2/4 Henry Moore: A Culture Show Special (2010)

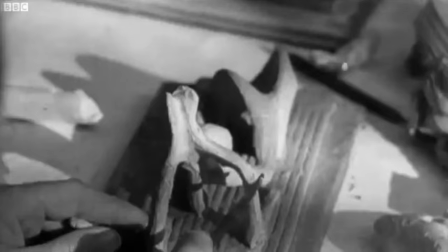Once more took up his notebook and pencil and set down to work up the first ideas for this new figure,
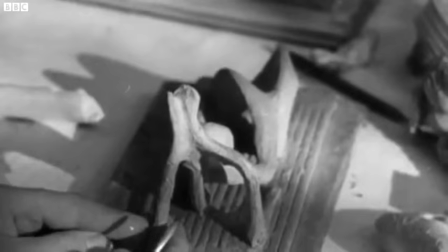uncertain at first of its form, shape, or material.
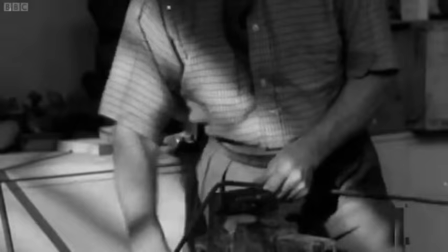This was the first large reclining figure Moore had ever done in metal.
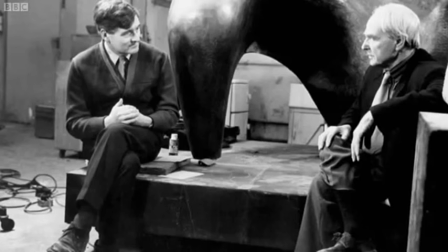The man behind this groundbreaking film was John Reed, the son of Moore's great champion, the critic Herbert Reed. Over four decades, he made a series of influential documentaries about Moore. I liked him, and I always felt, I wish my father had been more like him. And then one of his assistants said to me, you know, it's different when you come here. I said, how? He said, he treats you as though you're his son.
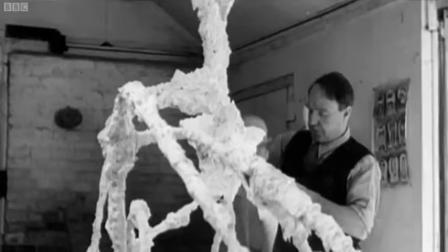Rather than interviewing Moore about this new work, Reed instead chose the role of unobtrusive onlooker in the artist's studio.
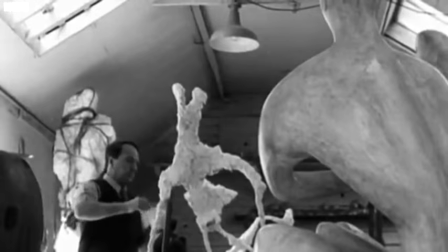As the plaster grew round the metal skeleton, a new work gradually came to life.
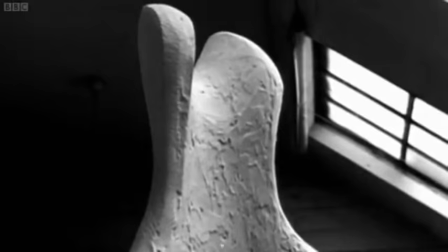Part of the originality of John Reed's first film is the emphasis on process.
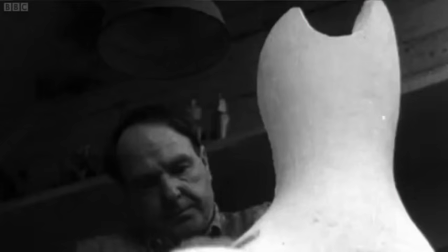There is a real sense that you observe Moore at work in
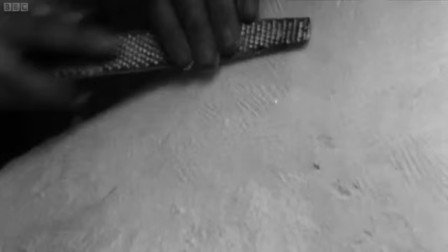comparatively extended sequences, and I don't think that had ever been done before.
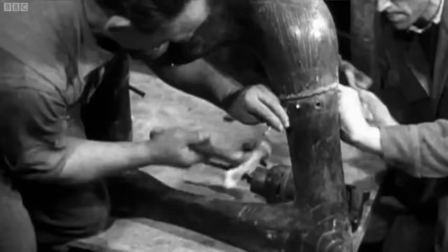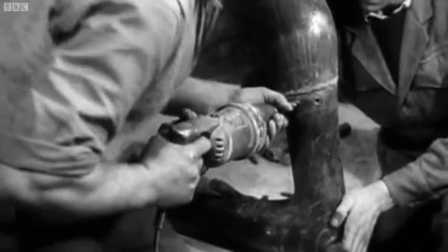The joints must be strong enough to bear the weight that will rest on them.
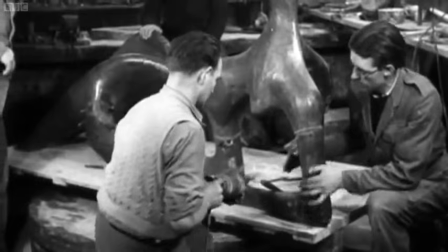When it is finished, even an experienced sculptor would find it hard to discover where one section ends and the next begins.
When you were filming, did he take an interest in what you were doing, where the camera was placed, how you were framing his yes. work?
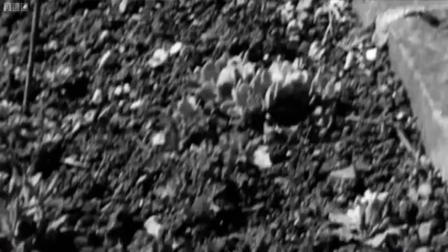He always wanted it filmed out of doors, in natural surroundings, with natural light.
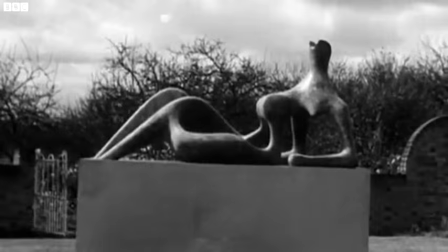And the only trouble I ever had with a rather conventional cameraman who wanted to light the sculptures, get rid of the shadows.
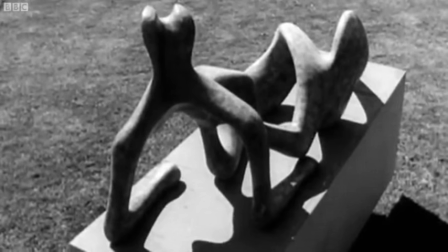Well, of course, the shadows give it the contours. And that was the only time I ever had an argument at all, and that was with the cameraman, not with him.
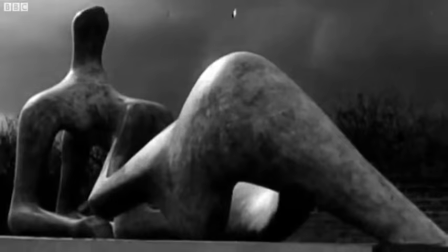Henry Moore's sculpture is at its best when seen in the light and setting in which it was born.
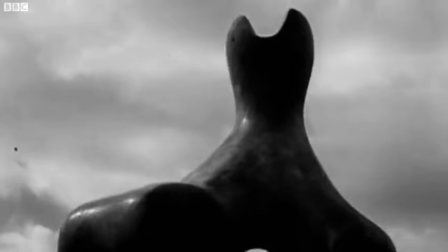In that film, John Reed and Henry Moore invent, in a way, the way in which an artist is presented. They invent the language of how you show an artist on television.
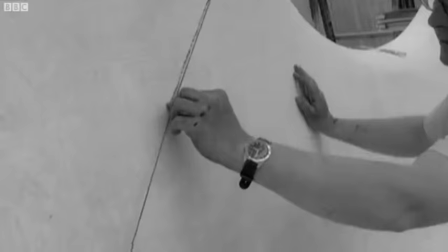And you know, there's a very real sense that all of us programme makers are the children of John Reed because of that film.
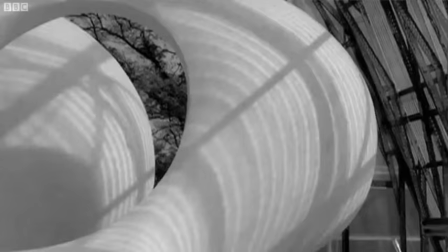John Reed not only caught the creation of a Moore sculpture, but also a moment of destruction.
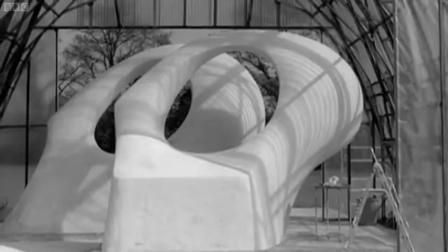In 1967, he filmed a plaster cast breaking apart while Moore was away at lunch.
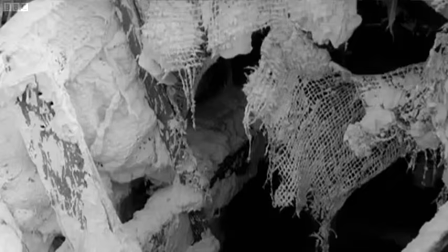The top section had cracked at its narrowest part. The plaster was torn. The armature had snapped.
I've got a story there. I faked the sequence. You faked the sequence? Well, of course, I turned to the cameraman. I said, did you get that? He said, no, I was changing the magazine. Then I remember the saying in the film business, if you've got a continuity problem, cut to the studio cat.
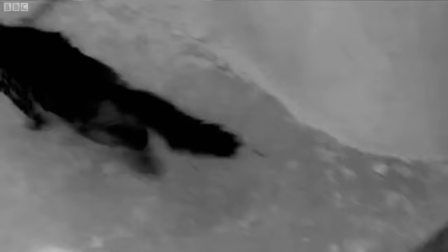And I knew we had a cat. So we got the cat, close up of the cat, banged the clapperboard, cat shoots off. Take a close-up with some plaster dropping, cut it all together, everybody thinks they saw the accident happen. You'd be sacked for that today, John, you know that. Oh, yes, I know. You're a terror.
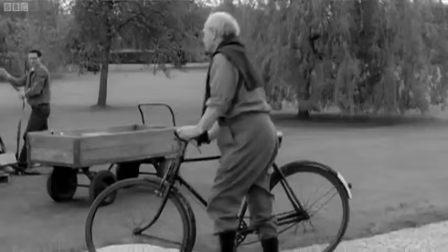To tell the truth, you have to cheat sometimes.
By the time they'd got the first piece out, Moore came back from lunch.